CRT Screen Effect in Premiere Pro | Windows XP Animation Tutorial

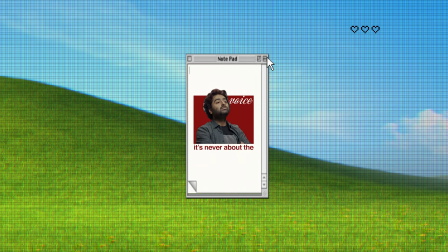In this video, we are creating this amazing Windows XP screen effect inside Premiere Pro.
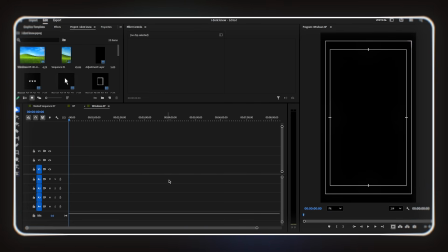It's easier than you think. So without wasting any time, let's jump straight into the tutorial.
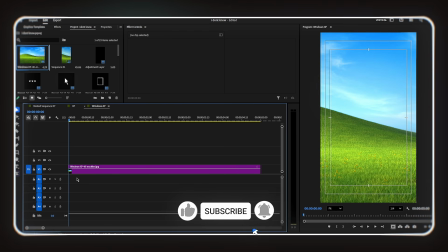Alright, so the first thing we need to do is set up our background. I'm going to add the Windows XP wallpaper into my timeline. Just drag it into your timeline and place it as your base layer. Now we need to add our first adjustment layer.
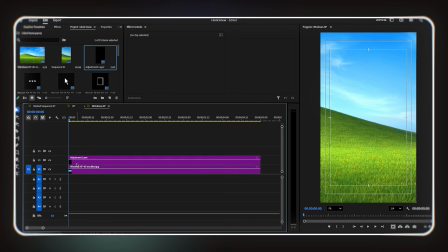Go to the project panel, click on New Item, and choose Adjustment Layer. Drop it into your timeline above the wallpaper layer.
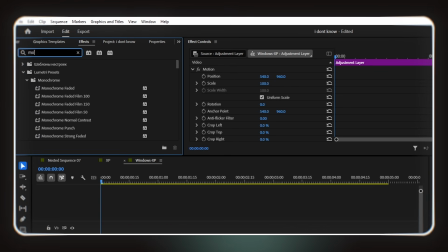Now go to the Effects panel and search for Mosaic. Drag and drop the Mosaic effect onto this adjustment layer.
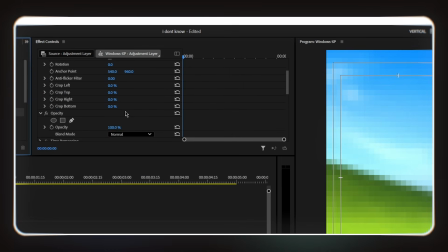In Effect Controls, we're going to change three things. First, increase the number of tiles all the way to 200. That's the maximum value. Second, set the softness to 0. We want sharp, hard pixel edges, not a blurry mess. Third, increase the stroke amount just a little bit.
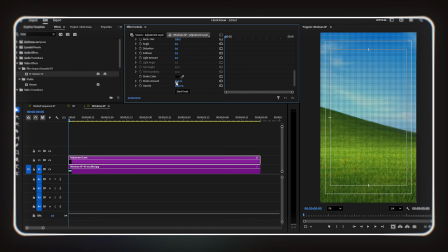This adds a subtle grid line between the tiles, which really sells that old pixelated screen look. Play it back, and you'll already see that retro, pixelated vibe starting to come through.
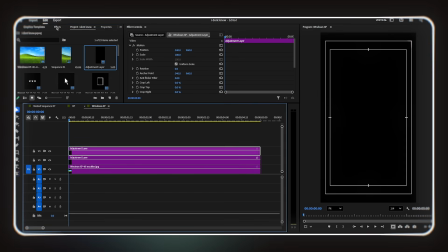Now add another adjustment layer on top of everything. This time, go to Effects and search for RGB Split.
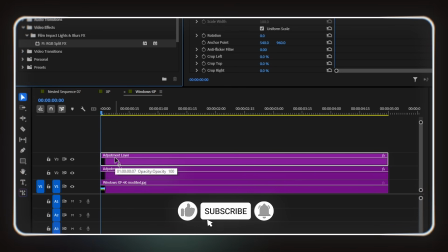Drag and drop it onto this new adjustment layer. Here's the good news. You don't need to change any settings here.
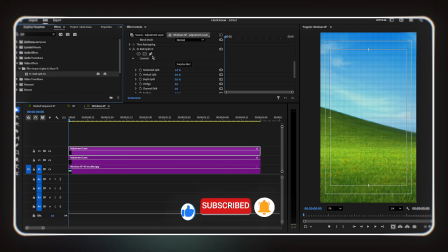The default values already look great. But if you want to experiment and push the effect further, feel free to play around with the parameters.
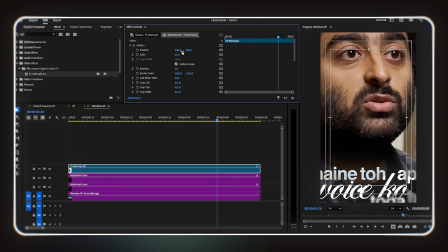Now it's time to bring in all our elements. I'm adding my real video into the timeline first.
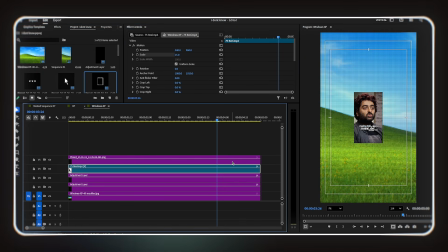Then I add the old Windows XP Notepad UI PNG on top of it. This is the classic Notepad window that sits on screen like a real desktop application. I align the Notepad PNG with my video so they line up properly.
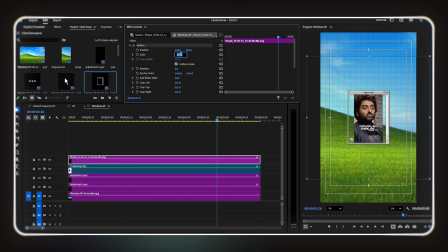Now here's something important. When I place the Notepad PNG, I notice it's too wide for my reel.
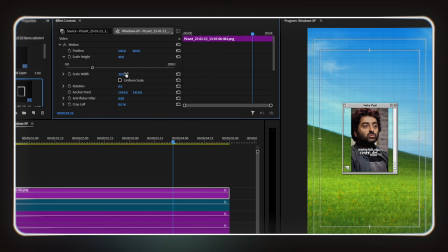So I go to Effect Controls, find the scale setting, and uncheck Uniform Scale. This allows me to change the width and height independently. I decrease the scale width until the Notepad PNG fits perfectly over my video.
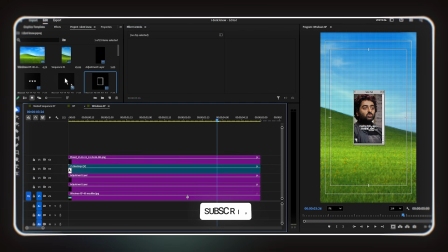Now it looks like the video is actually playing inside the Notepad window. Next, I add the mouse arrow cursor PNG and place it on screen,
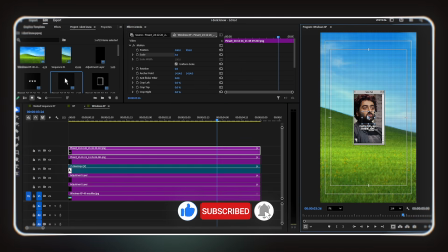just like a real Windows XP desktop where the cursor is always sitting somewhere on screen. I also add a pixelated 3-heart graphic and place it in the top right corner.
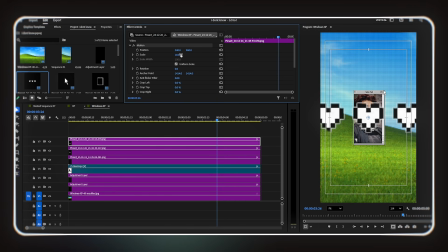This is a small but important design decision. Without something in that corner, the composition feels empty and unbalanced. Adding this element there fills the visual weight and makes the whole frame feel complete and intentional. Once you're happy with the placement of all your elements, add one final adjustment layer on top of everything.
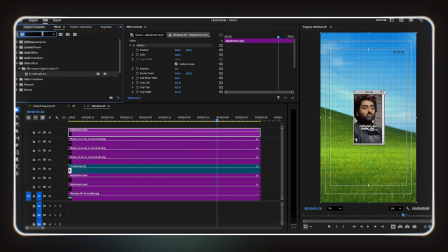Go to Effects and search for Lens Distortion. Drag and drop it onto this top adjustment layer. In Effect Controls, increase the curvature value to around 50%, but now you'll notice a problem.
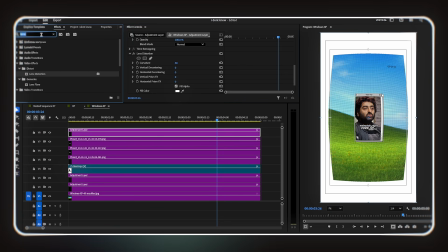The edges of the frame are curved inward, and there's white space around the corners. We need to fix that. This is a very simple fix. Go to Effects and search for Transform. Add the Transform effect to the same adjustment layer. In Effect Controls,
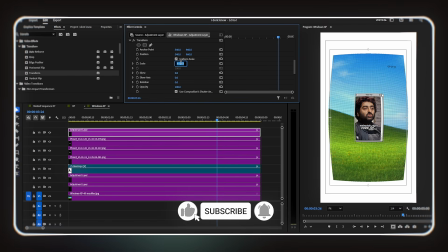increase the scale value and keep scaling up until the curved video fills the entire screen with no white edges visible.
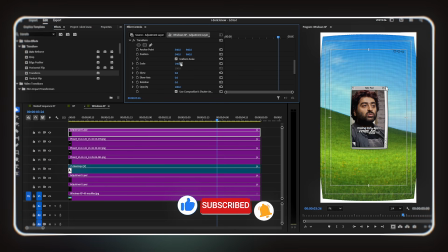Once it fits perfectly, stop there. And that's it. Look at that. We just built a complete Windows XP screen effect entirely inside Premiere Pro.
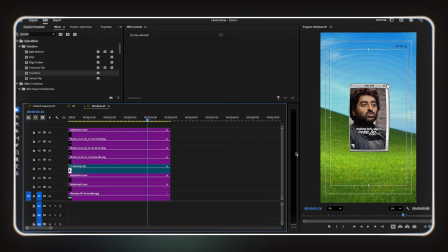Now that all your elements are placed, you can nest them into a single sequence and animate them however you like.
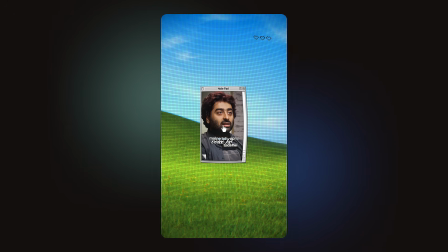And the best part is, this same technique works for any CRT or old screen effect.
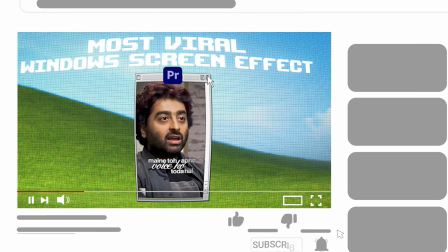If you enjoyed this tutorial, please give it a like, share it with your editor friends,
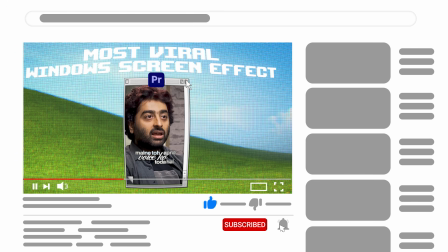and subscribe to the channel so you never miss a new video. I'll see you in the next one.